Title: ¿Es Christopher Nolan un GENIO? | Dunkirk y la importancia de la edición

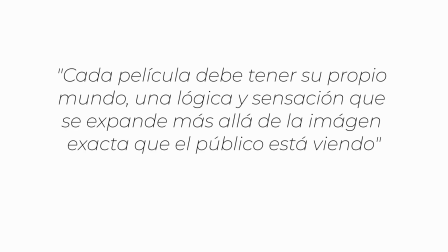Cada película debe tener su propio mundo, una lógica y sensación que se expande más allá de la imagen exacta que el público está viendo. Christopher Nolan.
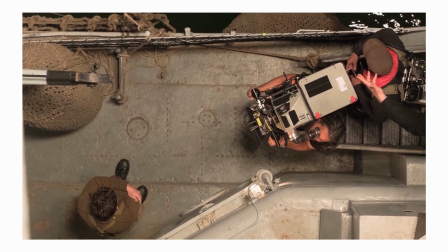A lo largo de los años, la tecnología ha evolucionado de manera constante, y con ella el cine y la edición,
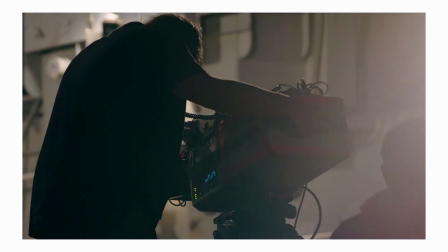pero siempre hay términos básicos que se mantienen durante los años debido a su simpleza y utilidad.
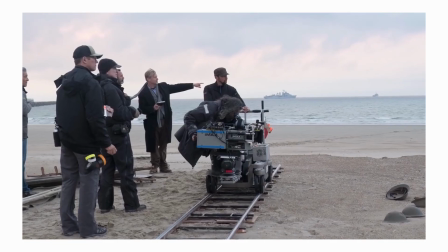Hoy veremos una de las técnicas de corte más antiguas y efectivas del cine, el intercut.
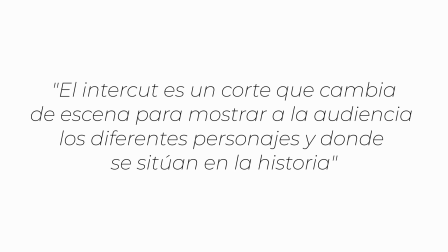El intercut simplemente es un corte que cambia de escena para mostrar a la audiencia los diferentes personajes y dónde se sitúan en la historia. Por ejemplo, una llamada de teléfono.
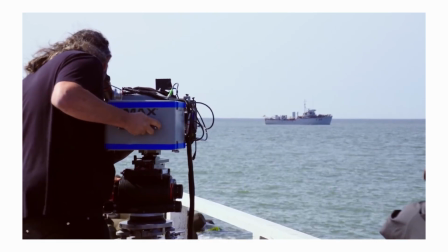Pero durante los años, los directores de cine han usado esta técnica con el objetivo de crear metáforas, buscar la ironía o dirigir la historia como tal.
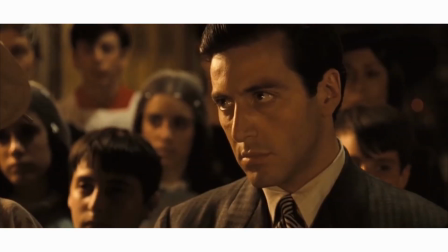Como ejemplo de una metáfora o significado retórico, encontramos la legendaria película El Padrino.
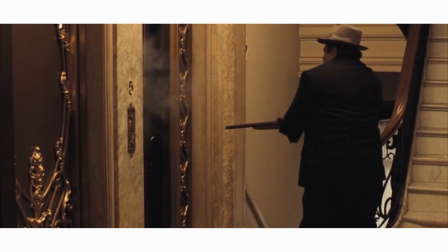En este film, una de las escenas más importantes de la película está protagonizada por este tipo de corte.
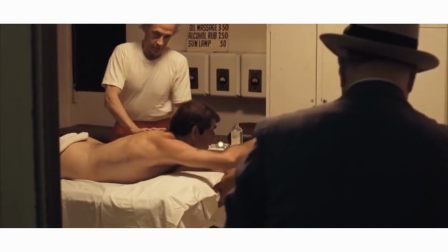De hecho, durante años, todo el mundo ha recordado esta escena gracias a los cortes tan bien hechos y tan significativos que hubo en la película.
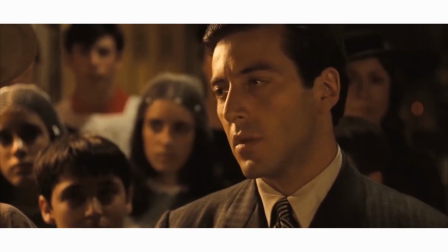En esta primera escena encontramos a Michael, que se compromete en nombre del Señor a rechazar a Satanás y a todas sus palabras.
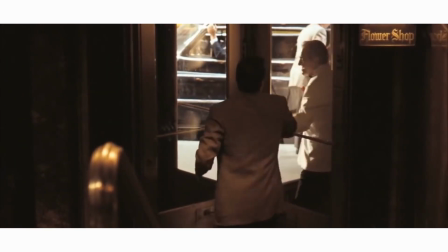Por otra parte, Coppola usa el intercut para mostrar cómo los sicarios contratados por el propio Michael acaban con los enemigos y líderes de bandas rivales de Michael.
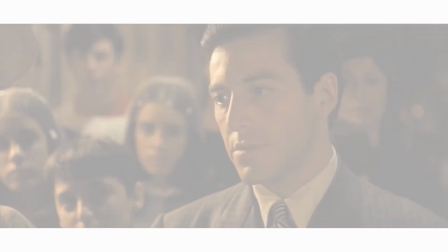Obviamente, Coppola no inventó el intercut. De hecho, fue uno de los pioneros del cine actual quien lo usó por primera vez.
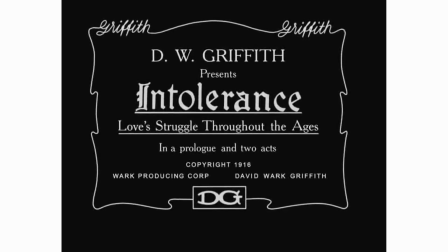D.W. Griffith, con su magnum opus la película Intolerance de 1916, Griffith juega con la idea de intercalar cuatro épocas diferentes,
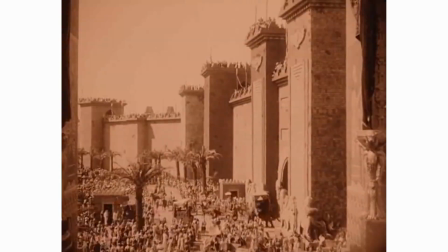y aunque no llegó a gustar mucho a la audiencia de esa época, sí que ha marcado un camino para los cineastas de hoy en día.
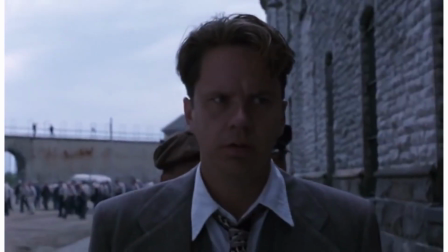Bien, por otro lado sabemos que las películas transcurren a lo largo de un tiempo determinado, y juegan con eso para poder contar las historias.
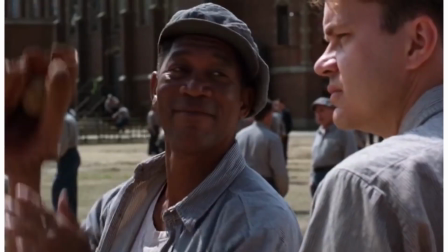Por ejemplo, la película de Cadena Perpetua transcurre a lo largo de 20 años, Do the Right Thing a lo largo de un día,
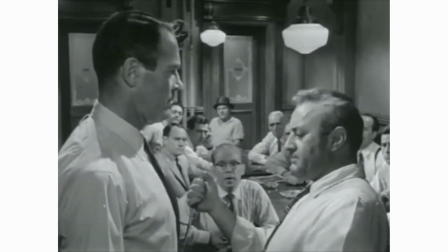y 12 Hombres sin Piedad transcurre a tiempo real.
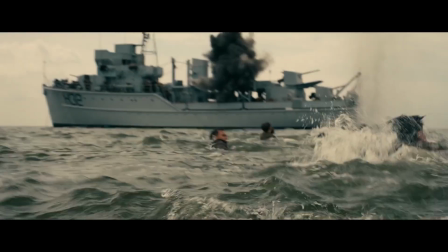Pero Dunkerque de Christopher Nolan recoge todos esos puntos y los usa en la película. Y es que el uso del intercut en esta película define y marca el ritmo de toda la película.
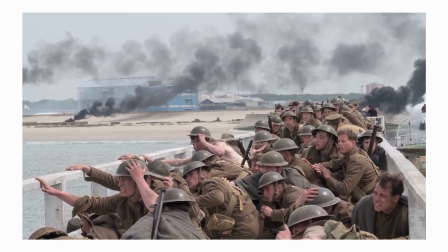Primero de todo, debemos entender que la película se divide en tres partes: la playa, el agua y el aire.
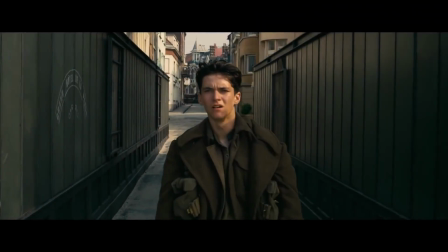Estas tres zonas se van intercalando a lo largo de toda la película y explican la misma historia, pero con dos grandes diferencias.
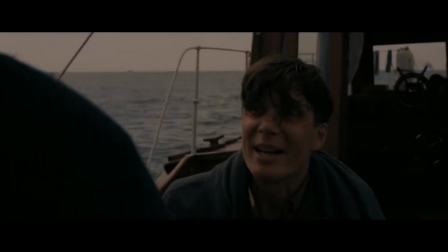La primera es que cambia el punto de vista, y la segunda es la duración de los eventos dentro de la historia.
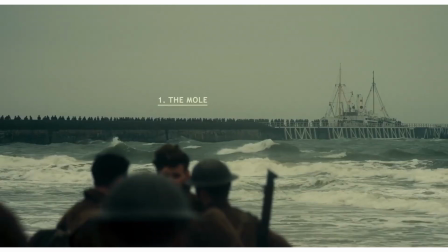Es decir, en la playa vivimos la historia desde el punto de vista de los soldados intentando escapar de la costa de Dunkerque y llegar a casa. Esta historia transcurre a lo largo de una semana entera.
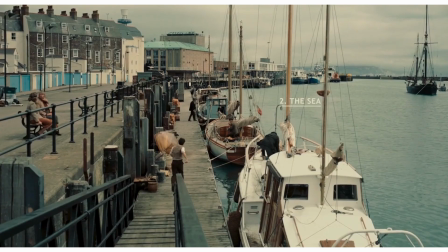Por otro lado, nos encontramos con el agua, donde podemos ver todas las acciones que se realizan en el agua a lo largo de un solo día.
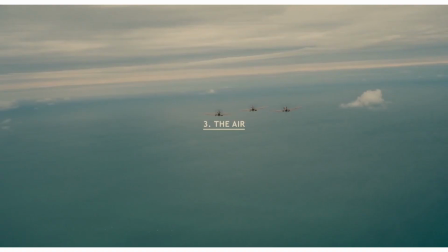Y finalmente, el aire, protagonizado por las aeronaves de ambos bandos enfrentados. Esta última historia transcurre a lo largo de una hora.
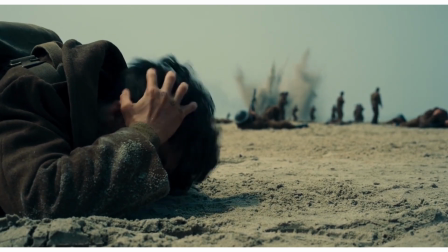Y durante la película encontramos escenas que se unen o escenas explicadas desde diferentes puntos de vista,
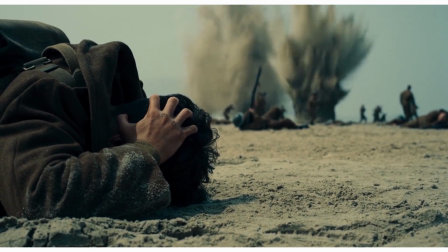pero que explican lo mismo, pero hacen cambiar la perspectiva que tenemos de esa historia.
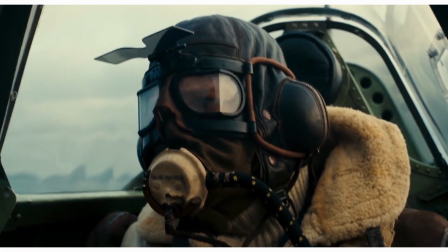Por ejemplo, una de las escenas en las que podemos ver cómo Nolan juega con el tiempo es en la que vemos a este personaje pilotando la aeronave.
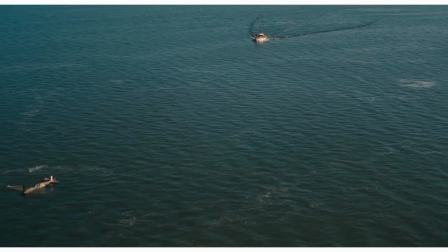Y vemos que su compañero toca agua. Desde abajo, su compañero le hace una señal y entiende que está bien.
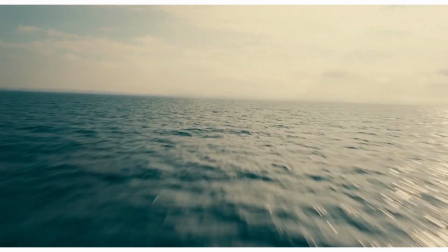Esta escena dura 24 segundos. En cambio, si seguimos un poco más adelante de la película, encontramos las mismas aeronaves, pero desde la otra perspectiva.
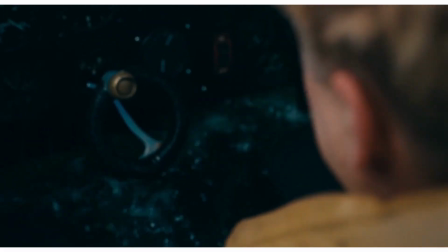Vemos que el piloto cae al agua, se está llenando de agua e intenta salir, pero no puede.
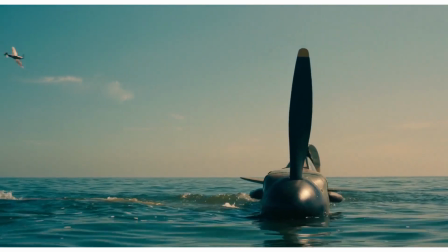Y le hace una señal de ayuda. Nos ha cambiado la perspectiva y nos ha cambiado la historia.
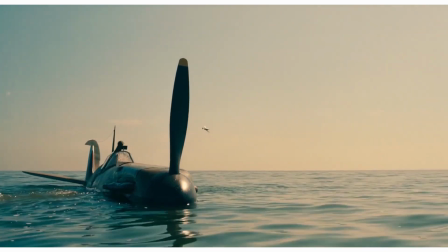Antes pensábamos que el piloto que estaba en el agua estaba bien, pero ahora sabemos que el piloto de abajo está pidiendo ayuda.
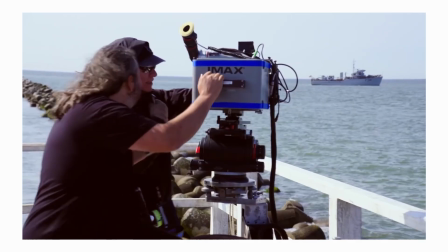Esta escena dura 69 segundos. Aquí vemos cómo Nolan juega con el tiempo, juega con las historias,
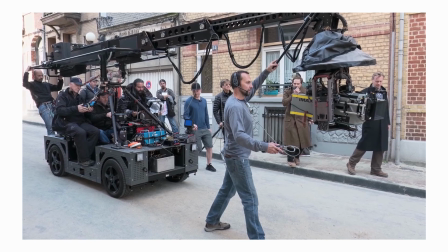juega con el intercut para entender de qué manera las historias pasan y desde qué perspectiva las historias pasan.
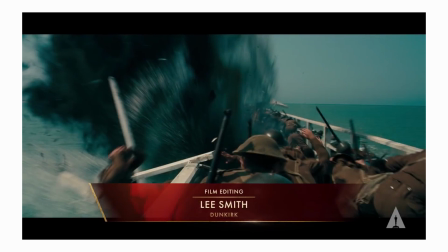Al final, este fue el motivo por el que Dunkerque se llevó el Oscar a mejor edición en 2018.
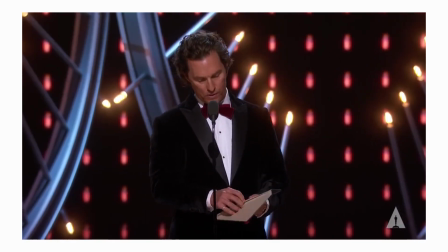And the Oscar goes to Dunkirk, Lee Smith.